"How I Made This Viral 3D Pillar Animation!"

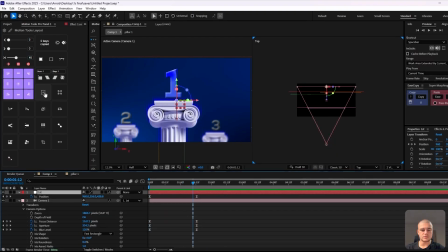(4:09)
And now play this back. I'm gonna also adjust the motion tools right here, and we're gonna create another null. And that null is going to be connected to the first null. It's going to be above it. And we're going to create another keyframe or another position change.
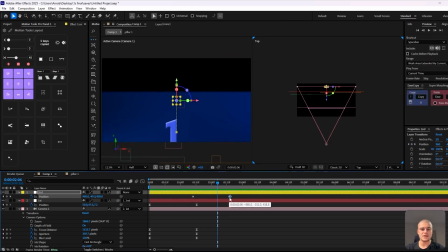(4:25)
And this time we're going to go up. And here's where the text is going to be positioned.
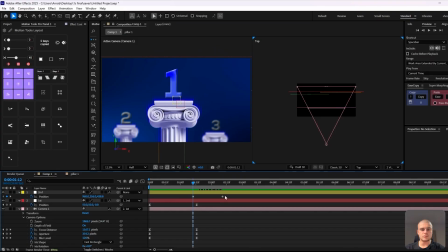(4:30)
So we're going to have to reposition the background in order to make sure that there is enough area up there for the text,
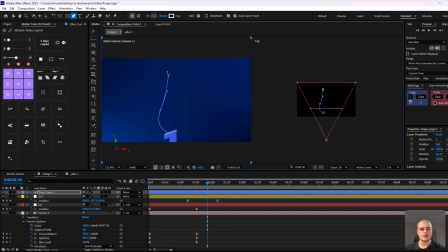(4:39)
which you're going to get it in a sec. Okay, I'm going to create a line that's going to connect to the text box,
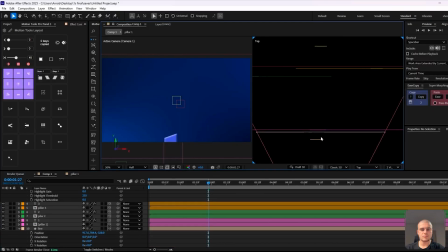(4:44)
which we're going to create in a second. That line is going to be animated, but also needs to be correctly repositioned to be directly behind number one.
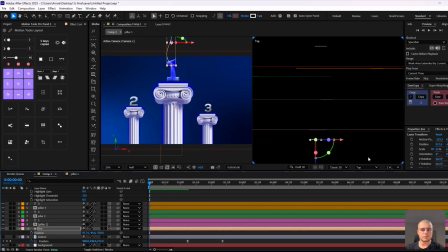(4:52)
So let's bring it up and let's bring it behind Just a quick reminder for you guys,
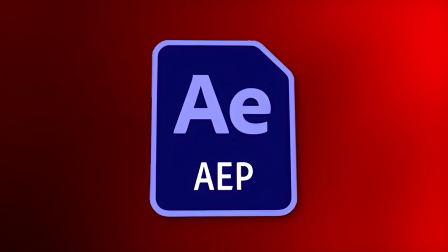(4:57)
you can receive the After Effects project file we are working on today by subscribing to my newsletter.
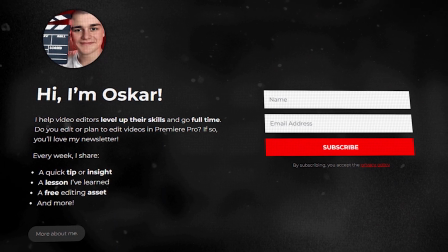(5:03)
You'll find the instructions in the pinned comment down below. Number one, so that it looks sleek.
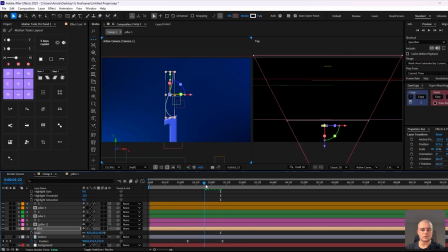(5:07)
And now, okay, let's make it a bit smaller actually. And let's bring it down.
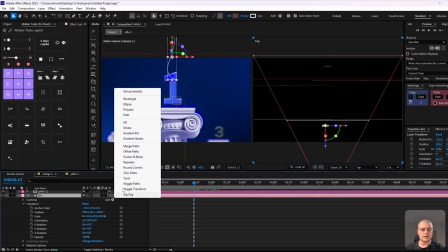(5:13)
Okay, something like this will work great. And now we're gonna create a trim path so that the line nicely
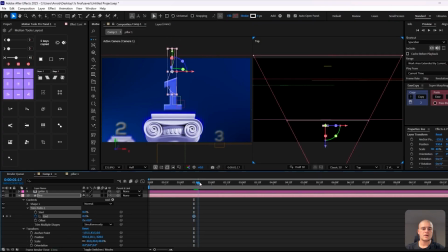(5:21)
sort of trims out so that it grows from behind number one. And this is gonna be the end point of that trim path. We're also gonna keyframe it so that it looks really smooth.
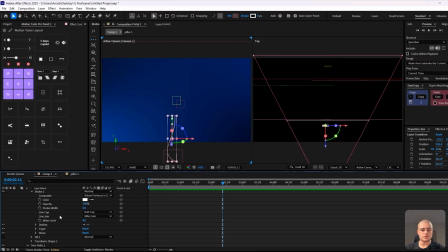(5:33)
Nice. And now basically what we're gonna do is we're gonna go to stroke and we're gonna go and we're gonna add a few dashes right here. Okay, so that we have that nice dashed line effect. Let's just play back. Okay, next thing we're gonna do is we're gonna go to taper
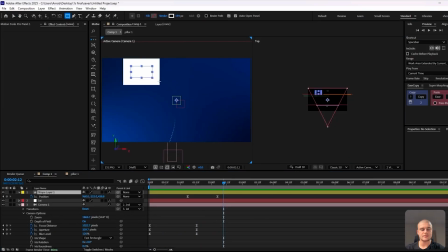(5:52)
and we're gonna make sure that there's this nice fade out effect on that line.
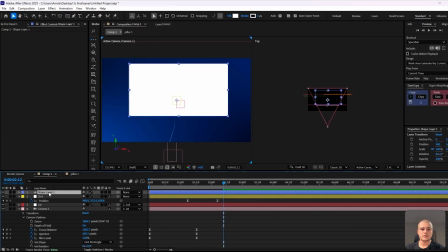(5:57)
And now it's time for the text box. So let's just create a text box with a rectangle tool.
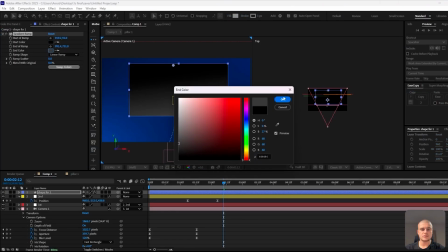(6:03)
And we're gonna introduce a gradient ramp. We're gonna keep it dark gray with a little bit of navy, okay?
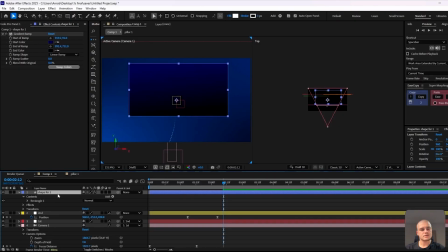(6:11)
And that's gonna create like a really nice effect that matches the background.
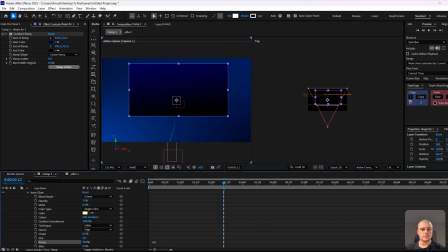(6:15)
Now I'm gonna introduce inner glow on that rectangle we just created. And we're gonna increase the size right here. Let's just bring it up. Something like this will work great. And then one more thing we're gonna do is we're just gonna decrease the opacity. Let's increase the size even more. Something like this.
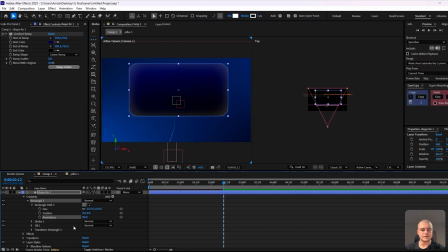(6:35)
Okay, then we're gonna go and we're gonna increase the roundness right here and we're gonna edit the gradient color. So right here, something along the lines of blue, but let's make it a bit brighter. Okay, this kind of gradient is gonna look amazing.
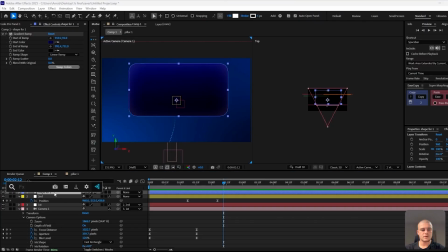(6:50)
We can also adjust the stroke to make it a bit thicker and we're just making sure that it has that sort of glass pane effect. So let's introduce the stroke right here and then the CC light sweep, okay? That thing is going to make it like it's an actual glass panel and it looks really amazing.
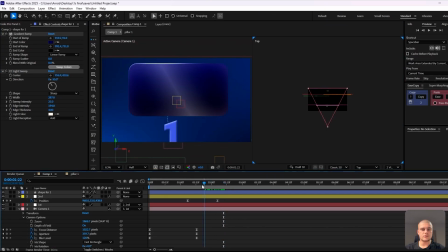(7:09)
Just take a look at this. Okay, and we can, I'm wondering if we should keyframe this. Okay, first of all, let's reposition it so that it matches the camera movement and it's way too close.
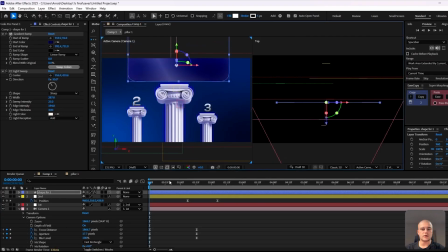(7:19)
So once we make it 3D, we need to bring it up and we need to bring it way behind number one.
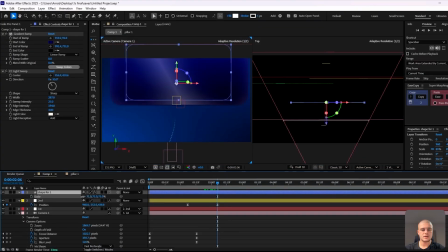(7:26)
Okay, so something like this. Let's make it a bit smaller. Let's bring it above the dashed line we introduced, make it a bit bigger actually, and take a look at this.
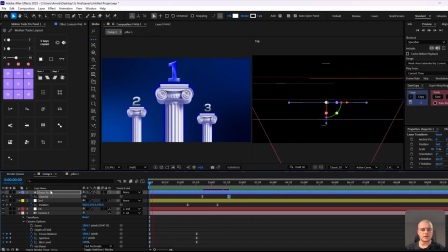(7:36)
Okay, and now we can keyframe it. So basically at the beginning, there's gonna be zero opacity and it's gonna sort of fade in like so.
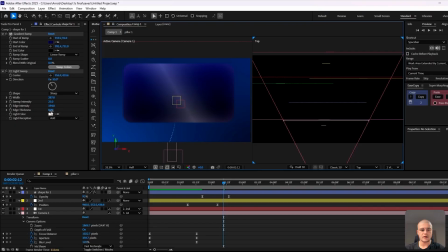(7:43)
And afterwards, we're gonna decrease the edge thickness right here. Okay, and not to zero, but something around one. And let's adjust the edge intensity to something around 20. Okay, this is gonna make it way more subtle.
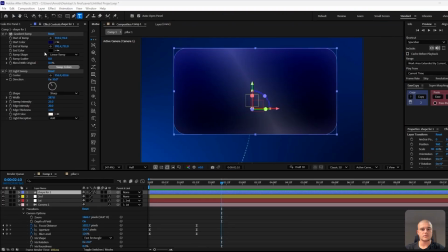(7:57)
We don't want like a very sharp line on those edges. Okay, and let's add text.
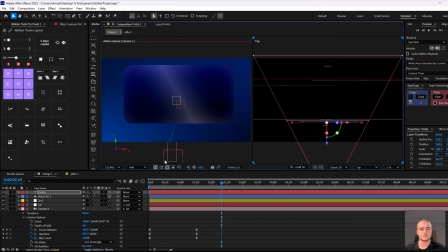(8:02)
So we're doing three pillars of a good personal brand. So the first element of a good personal brand is clarity. So let me add the text right here. We need to adjust it again, position wise.